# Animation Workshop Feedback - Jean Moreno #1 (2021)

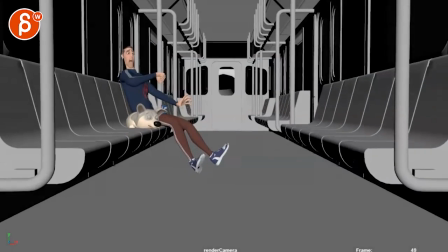[0:03]
all righty let's washers in full first look at the corgi rig in there it's cute cool
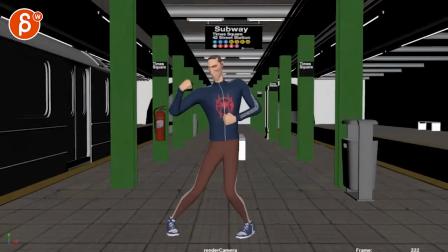[0:12]
cool all right that's off and
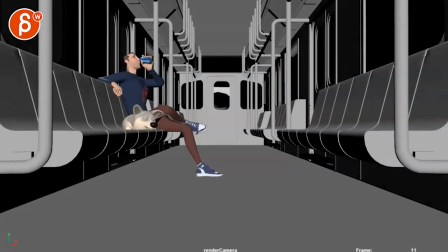[0:18]
then get uh all right so
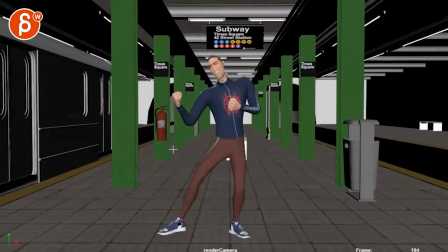[0:25]
my question to you because right now i let me check
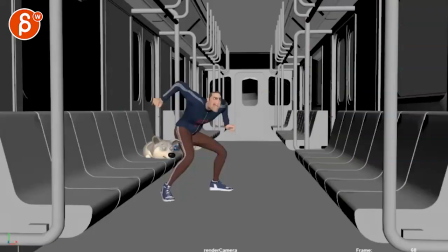[0:32]
check the mail and i didn't see anything else in terms of what's going on right now basically i'm seeing this i think we are a bit too high
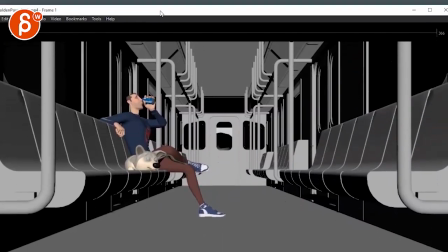[0:40]
there's a lot of room down here where i think we can bring this yeah might as well center the guy i don't think we need
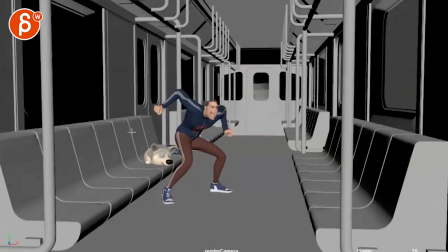[0:48]
that much room down here because as we continue it's almost like this it's a nicer composition in terms of where the where the angle is and looking down.
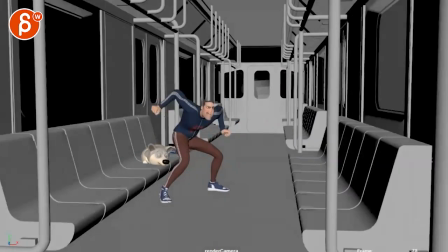[0:57]
You can still have this centered, but then at the same time do we have to?
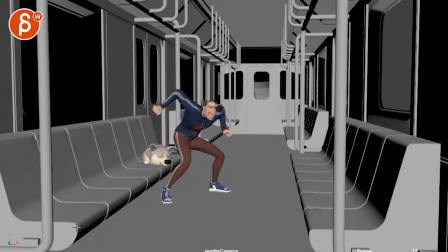[1:03]
I mean to me I like this just because it introduces some diagonals.
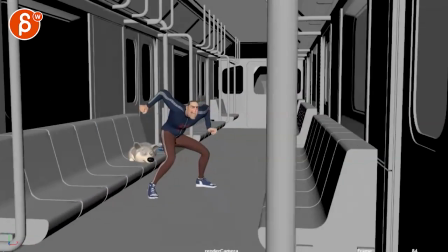[1:07]
If he sits there, we can go even a bit lower-ish in terms of looking down, not with this pole aligned here,
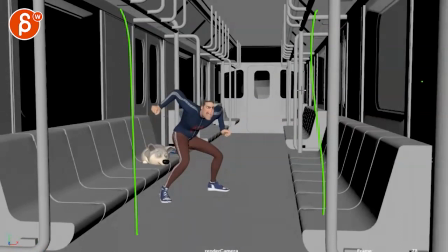[1:14]
but just something where not that everything always has to be in the thirds with my awesome drawing here,
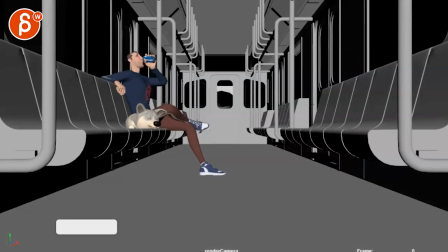[1:19]
but imagine you know he's somewhere sitting here. He's fairly centered, but it It just gives me too much room here. It is a big focus to me, I feel like, with that, and it's very symmetrical. But I don't think we need it in terms of the story you want to tell, even just within the shot.
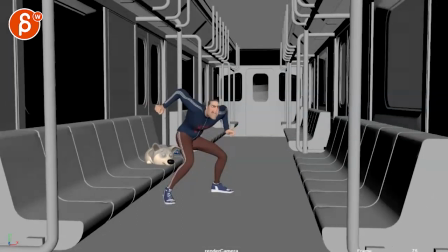[1:35]
So I don't know, personally, I would probably keep it like this. Where is he sitting? He's sitting behind the Corgi.
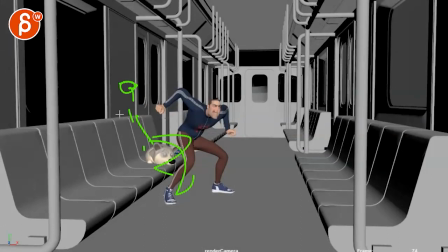[1:39]
So if he is here, in however form, doing his thing, I think that would be totally fine too.
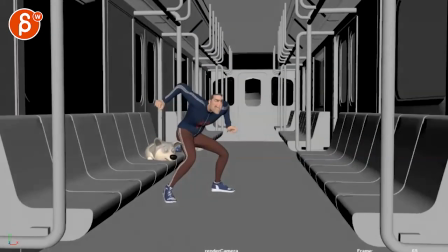[1:47]
The bigger question that I have, was you were asking about the zoom.
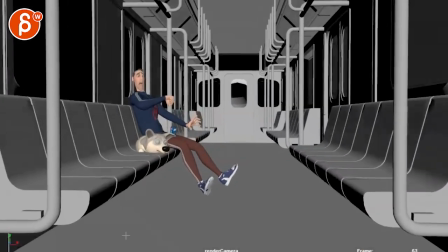[1:51]
I think, apart from the composition at the beginning, I think there's some good little handhelds.
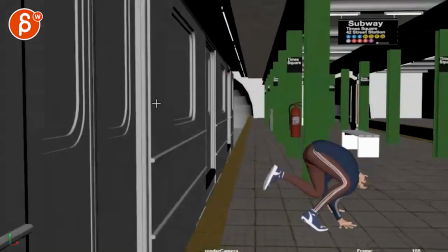[1:58]
It gives us a sense of we're in there riding, but the thing is it's not moving.
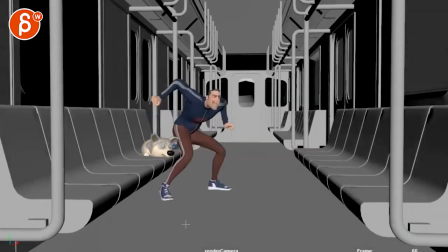[2:04]
So to me, I would reduce that wobble quite a bit and keep it fairly static.
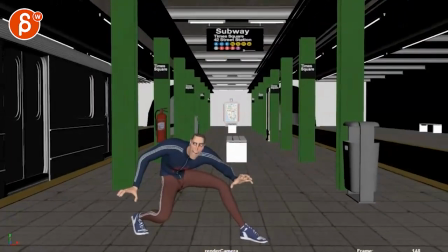[2:11]
Comes out and then watch out. It's a bit of a hard stop. It's just a rotation. It's a bit of a double thing of you translating.